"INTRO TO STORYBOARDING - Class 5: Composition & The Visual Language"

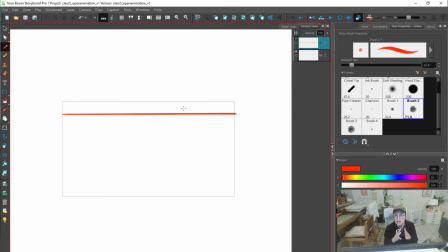(49:07)
But okay, here's another element of line that we do need to talk about. Is the idea of what else can we control about line? We can control the thinness and the thickness of it, right?
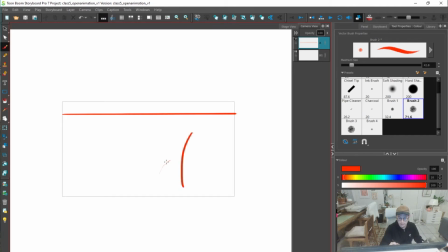(49:24)
Of like, this is more demanding, this is more timid, right? The shakiness of this line, right? You know, the amount of like visual information that is now here is complex, right?
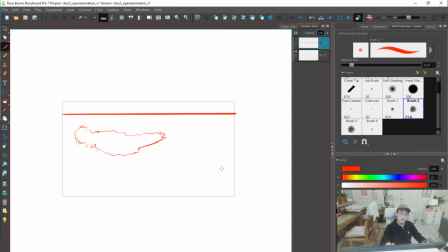(49:41)
We're because of the line. Whereas this is more calming, you know? where, yeah, this might be more detail. So that's another space to play with when thinking about line.
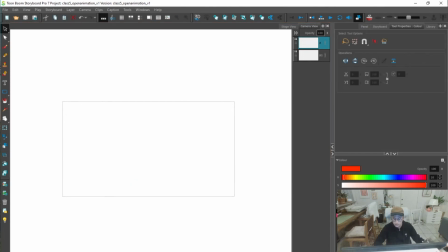(50:00)
But yeah, basically just like thicker lines will create more visual dominance, right?
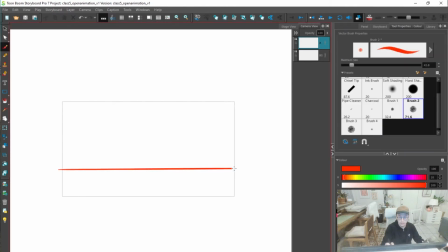(50:09)
And we all know that. And then thinner lines will be less imposing. All right, we gotta keep it going. Now we're talking shape. Let's play with some shapes. What do we know about shapes?
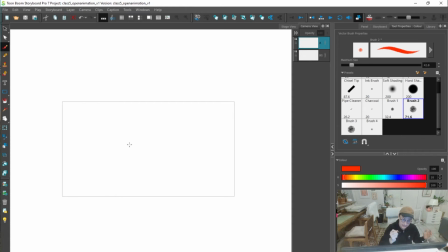(50:28)
We know that, yes, I do think that this is true, is that there is something real about like kind of shape language of that, like, hey, these basic shapes have different feelings.
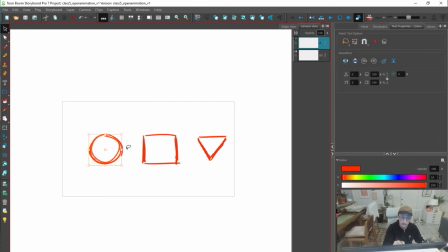(50:44)
Like, this is a sense of, I think, like, of fluidity, of just like, in some ways of like calm, of movement. This one is like grounded, of simplicity, of normalcy, and this one's sharp, right?
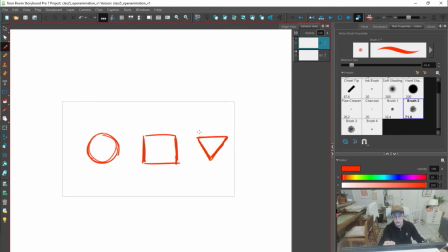(51:00)
This one's a bit more, can actually feel like that's intimidating. And that is a weird thing where it's like, if I'm just playing with shapes, a triangle is like the first thing that comes to mind when I'm like, oh, that's scary.
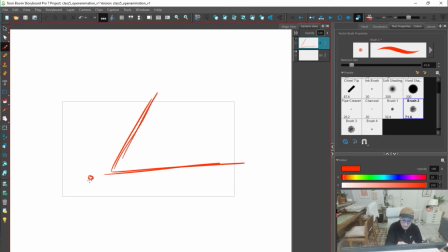(51:18)
And then it's like, oh, just drawing this. I'm just drawing these two, just drawing this box and this little circle. And it's like, oh man, that triangle is terrifying.
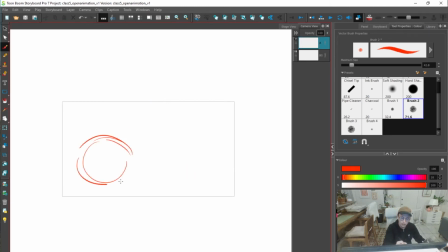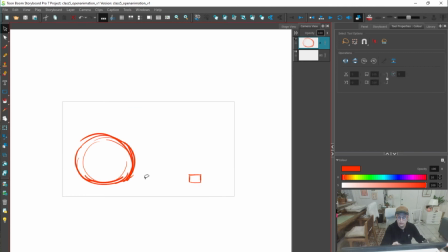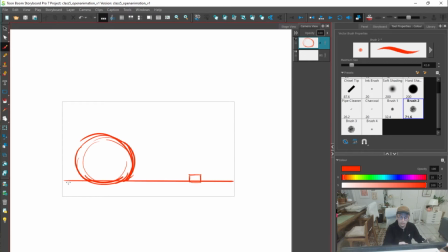Here we're just kind of on a box.
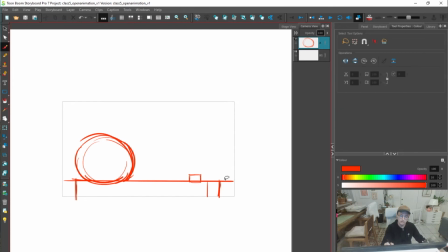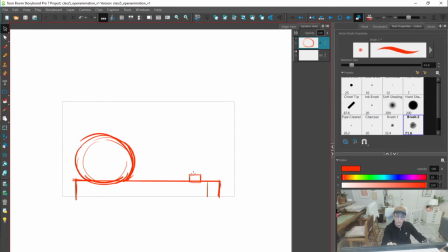(52:07)
A box on a box. Yeah, I would suggest just playing around with shapes now. And you know, you have triangles, circles, and squares, and trying to get different feelings based on these different shapes.
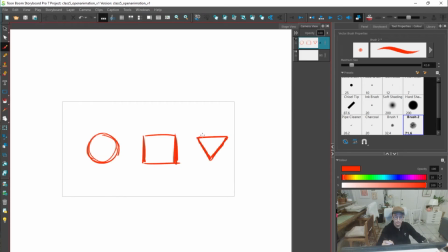(52:26)
And you know, like, what does this kind of idea of like a rectangle, what does this do? This shape does frame an image for me. You know, it frames something to look at.
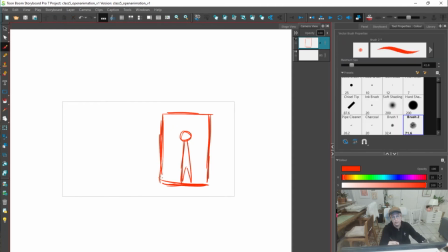(52:43)
It puts them in a box. And boxes are super important and super used in compositions.
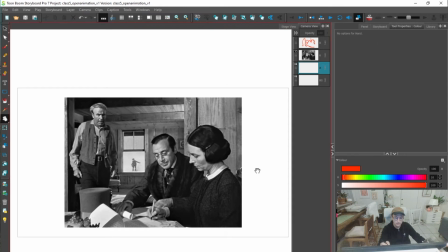(52:52)
Here's kind of going through, like, this is a great example of where kind of boxes are used in shapes,
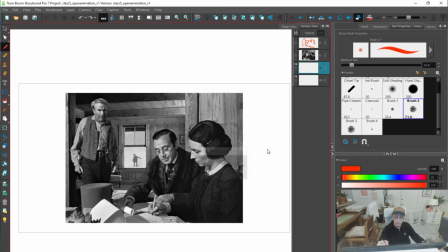(53:00)
where it's like you have this framing device of just this window plane. Just the uniformity of this, and then these shapes are big and are the most important thing.
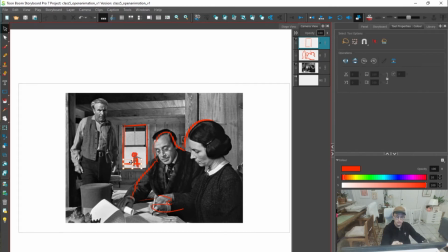(53:13)
This shape is small and it's less important.
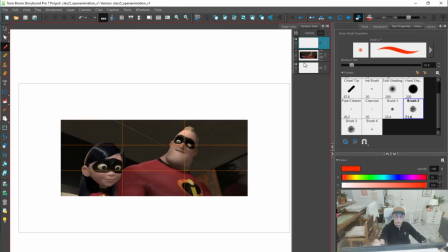(53:18)
Let's kind of see some shapes here. Oh right, like, just even in character design, right? Mr. Incredible is just kind of more of this broad shape
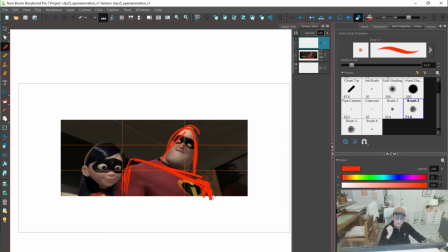(53:33)
that, you know, I think is a grounded. It's a rectangle. It's a square. His shoulders are squared, and that's a sense of like solidness.
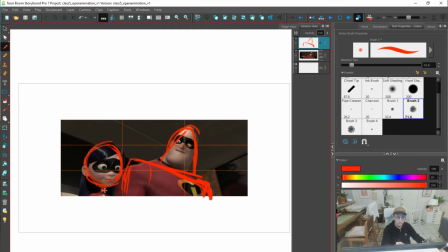(53:47)
But you know, like, you have these two kind of small shapes of just like, oh my god, Violet's just so thin, and
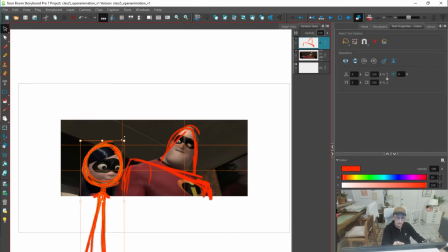(54:00)
yeah, just like that these are kind of contrasting things.
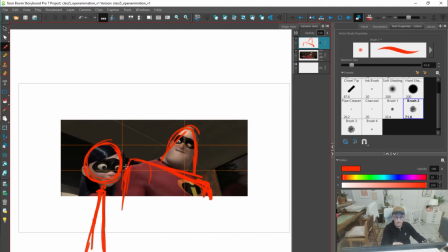(54:04)
You have this like this thin to this thick, and this thing can break at any point, and this thing is like solid. You can't move that. That's a weird shape thing. And then here's another shape of just like, we're creating shapes in terms of these compositions.
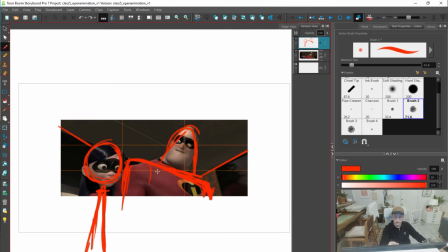(54:24)
Like, there's this shape frames this head, and then we have this line that leads
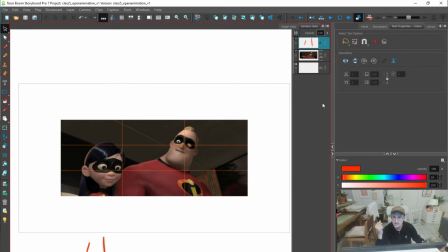(54:40)
oh yeah, that's the fun thing, right? Is like, take a bunch of screenshots of movies and then that cool conspiracy theory kind of put that conspiracy theory brain on, and it's like you could do this with your own images and be like,
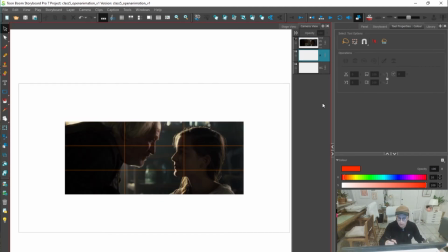(55:00)
oh my gosh, I'm a freaking genius, of like, oh, all of these are choices, and maybe they were, maybe they weren't,
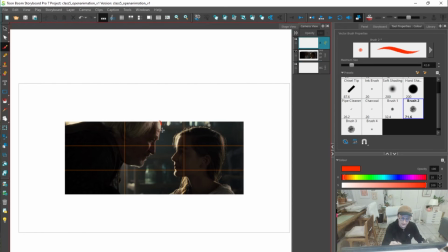(55:08)
where, you know, some of these might just be like, yeah, that's just naturally how I was thinking, was this big old shape, like, is this big thing
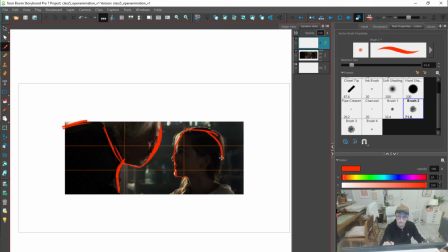(55:25)
that is staring over this thing, like that there's kind of and then that there's like focal points, there's, you know, this is kind of hitting the rule of thirds, and that all of this space is framing this character.
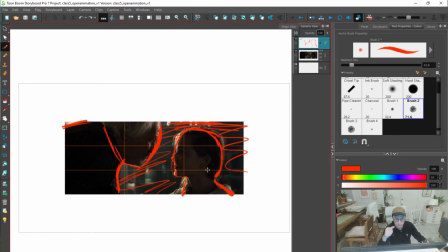(55:46)
It's fun to do this with just like screenshots of any image and just try to be that weird conspiracy theorist who's doing the like what is that, the circle thing,
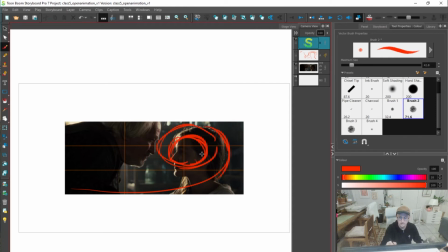(56:04)
yeah, that thing, you know, I should know the name of it. What's the name of it? You know, that thing, the circle thing, and then you put a square in it, blah blah blah. Fibonacci sequence, boom.
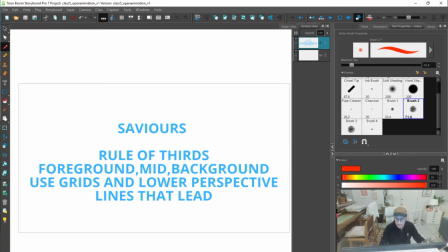(56:18)
But yeah, you're kind of making that stuff. Like, I think that is a fun game to play when thinking about composition.
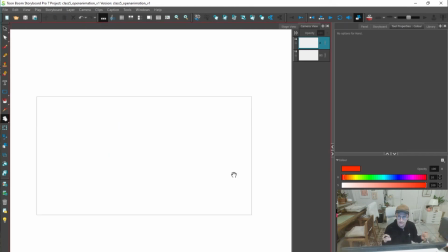(56:24)
You are this master, you are this like choice maker of this single image, and you really want to draw the attention to what you want. You want to create the feeling that you want.
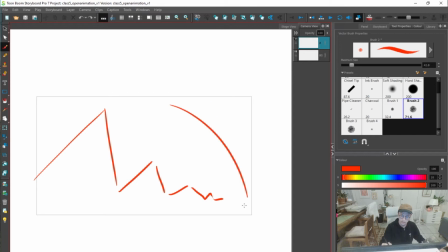Yeah, and that's what we're doing. We're playing with it.
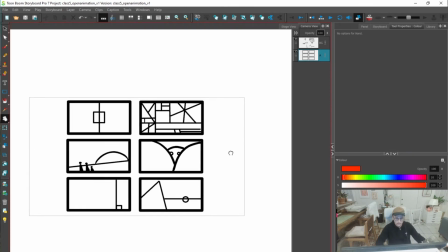(56:50)
Oh, here's some other shape things. I was just like, right, playing with shapes, playing with space, playing with line.
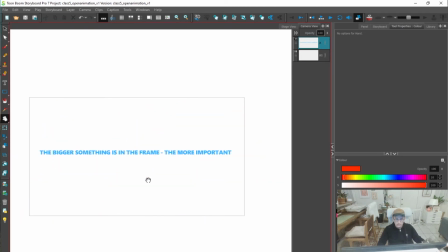(56:57)
So right, we've talked about shape, we've talked about line, and we've talked about space.
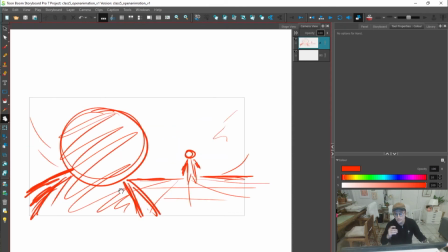(57:03)
And I would say that personally, yeah, like I think that those are kind of the important building blocks.
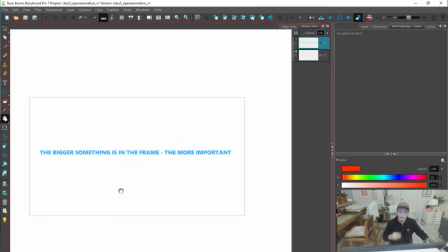(57:09)
That's what we were really playing with.